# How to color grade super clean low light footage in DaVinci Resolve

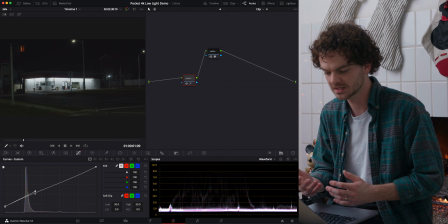4:05 I want the shot to look natural, and with my own eyes while recording this, all of this stuff in here, I couldn't actually see, or at least see a lot of detail. So we kind of want to replicate that, but also having a 0 IRE jet black
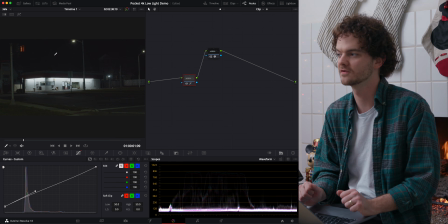4:24 doesn't always feel natural because it's hard for that to exist in the world with your eyes.
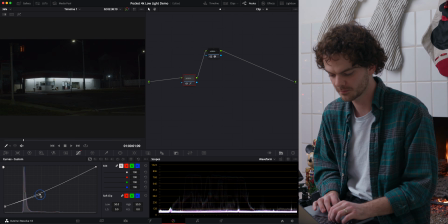4:31 So I'm gonna grab this handle and we want to create an upwards ramp to create this nice little gentle adjustment from the midtones and even the highlights all the way down to the darkest point. It does so gradually the whole time.
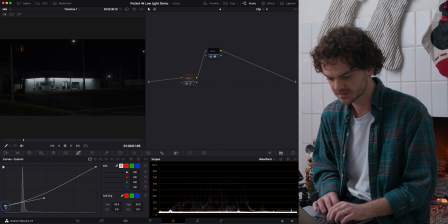4:49 So we've pushed this down on the waveform again, and we're gonna bump that up, and then we're gonna push this. Just kind of nudge that. Now I'm gonna turn up the waveform brightness so we can really see what's happening here.
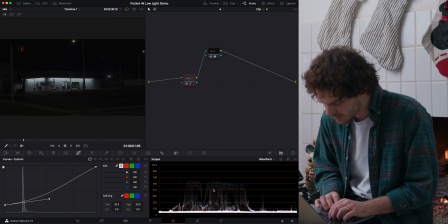5:03 These are the brightest parts. This is the gas station fluorescent lights. And actually, while we're at it, I'm gonna adjust the white balance just a bit here.
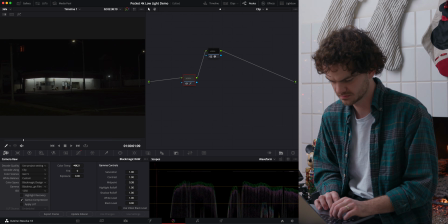5:13 So match up the red and blue, and then maybe just a tiny little bit. Maybe that's a more correct white balance. I might actually go back and make it sort of a little colder again, because a lot of times nighttime footage, I'm going for a little bit of a colder look.
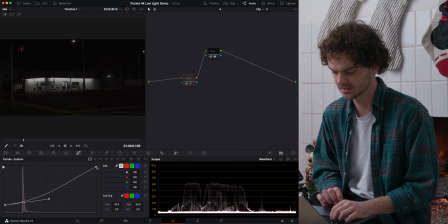5:32 We'll leave the shadows here at the moment. I want to work on the highlights for a little bit. They feel a little muted to me. Really bright parts of the image, that sort of fluorescent look should punch through in the image, I think, or at least I want it to in this shot.
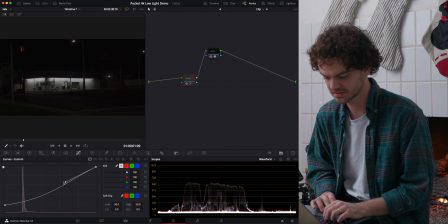5:47 So you could either grab this, the highest point of the curve, and
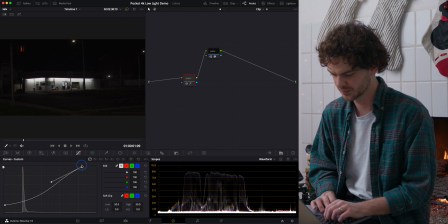5:56 sort of boost it. You can prioritize the smoothness of the ramp by creating this unbroken kind of curve here. And we'll go until we're definitely not losing any detail. You could probably push the limits and get way up here.
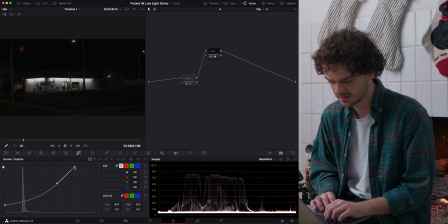6:13 I don't necessarily want that. Maybe we go here. And I'm constantly adjusting these handles so I can get the right curve.
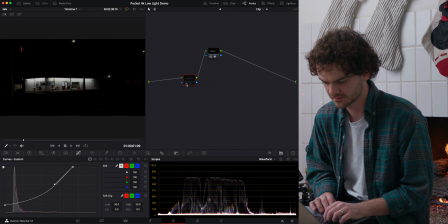6:21 We'll pick that spot. So here's before and after of our curve. Getting a lot of that detail back.
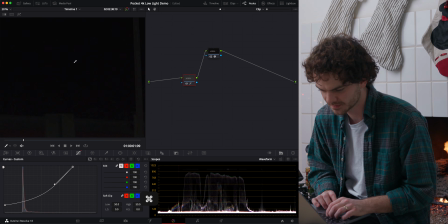6:27 If we go in here, I don't know what you're gonna be able to see on YouTube after compression happens.
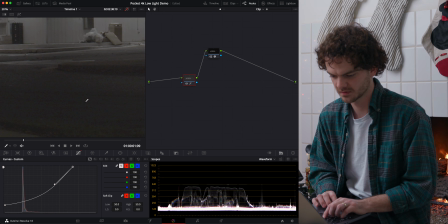6:32 You can still see the noise. There's before, everything, all the adjustments, and there's after.
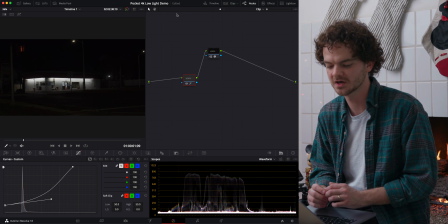6:37 I don't think it's distracting all the time to have a little bit of noise visible in the footage, especially if it's nighttime footage.
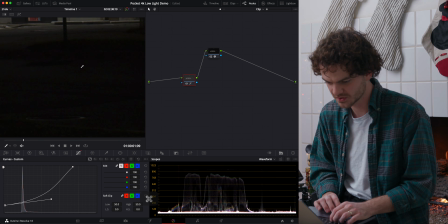6:46 So if we pop in here and we look at the noise that actually has sort of survived our curve,
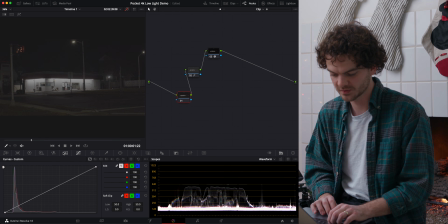6:53 and at this point, I'm liking this contrast curve. If you really wanted to, maybe you could pop in here and we'll unbind Luma and Chroma and maybe do like, we'll bump up spatial till about 10.
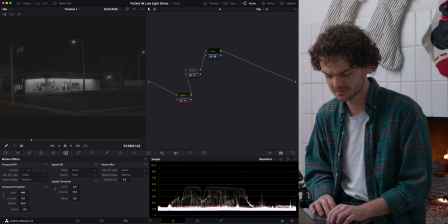7:08 We'll grab one frame and we'll hit Luma at, let's just do 10. Turn everything back on. Maybe we can disable these too, so we can see what's happening. And here's before and after this noise. It's not doing a whole lot, but it is getting rid of that chroma noise.
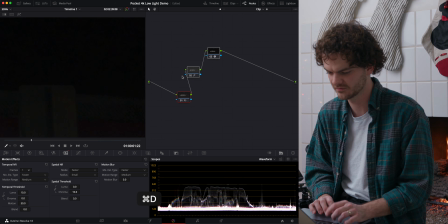7:24 If we add back everybody, it's a pretty clean image. For me, I would probably not denoise this unless I was going for a really clean look,
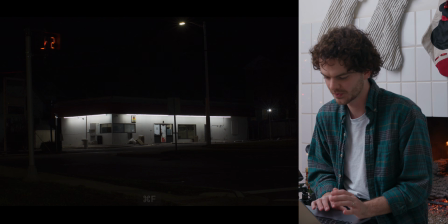7:35 but I'm just not in this case. This is me shooting out of the side of my car window, and this is not it's not a short film.
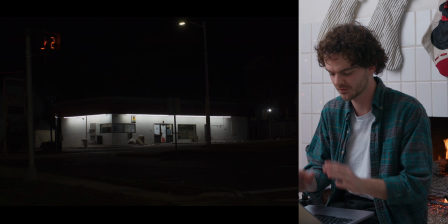7:43 I just wanted to capture this scene of these fluorescent lights on this abandoned gas station with everything dark around it. I think it's cool to draw attention to how bright the gas station is and how dark everything else is. If you're shooting some kind of dialogue scene here,
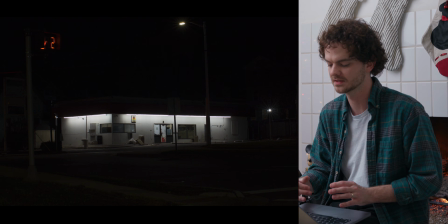8:02 you'd want to take more time to light correctly and to make sure you're not getting a bunch of noise, especially on people's faces.
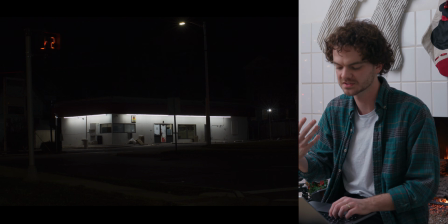8:10 If you're having a dialogue scene and there's a bunch of noise on people's faces, you really don't want that.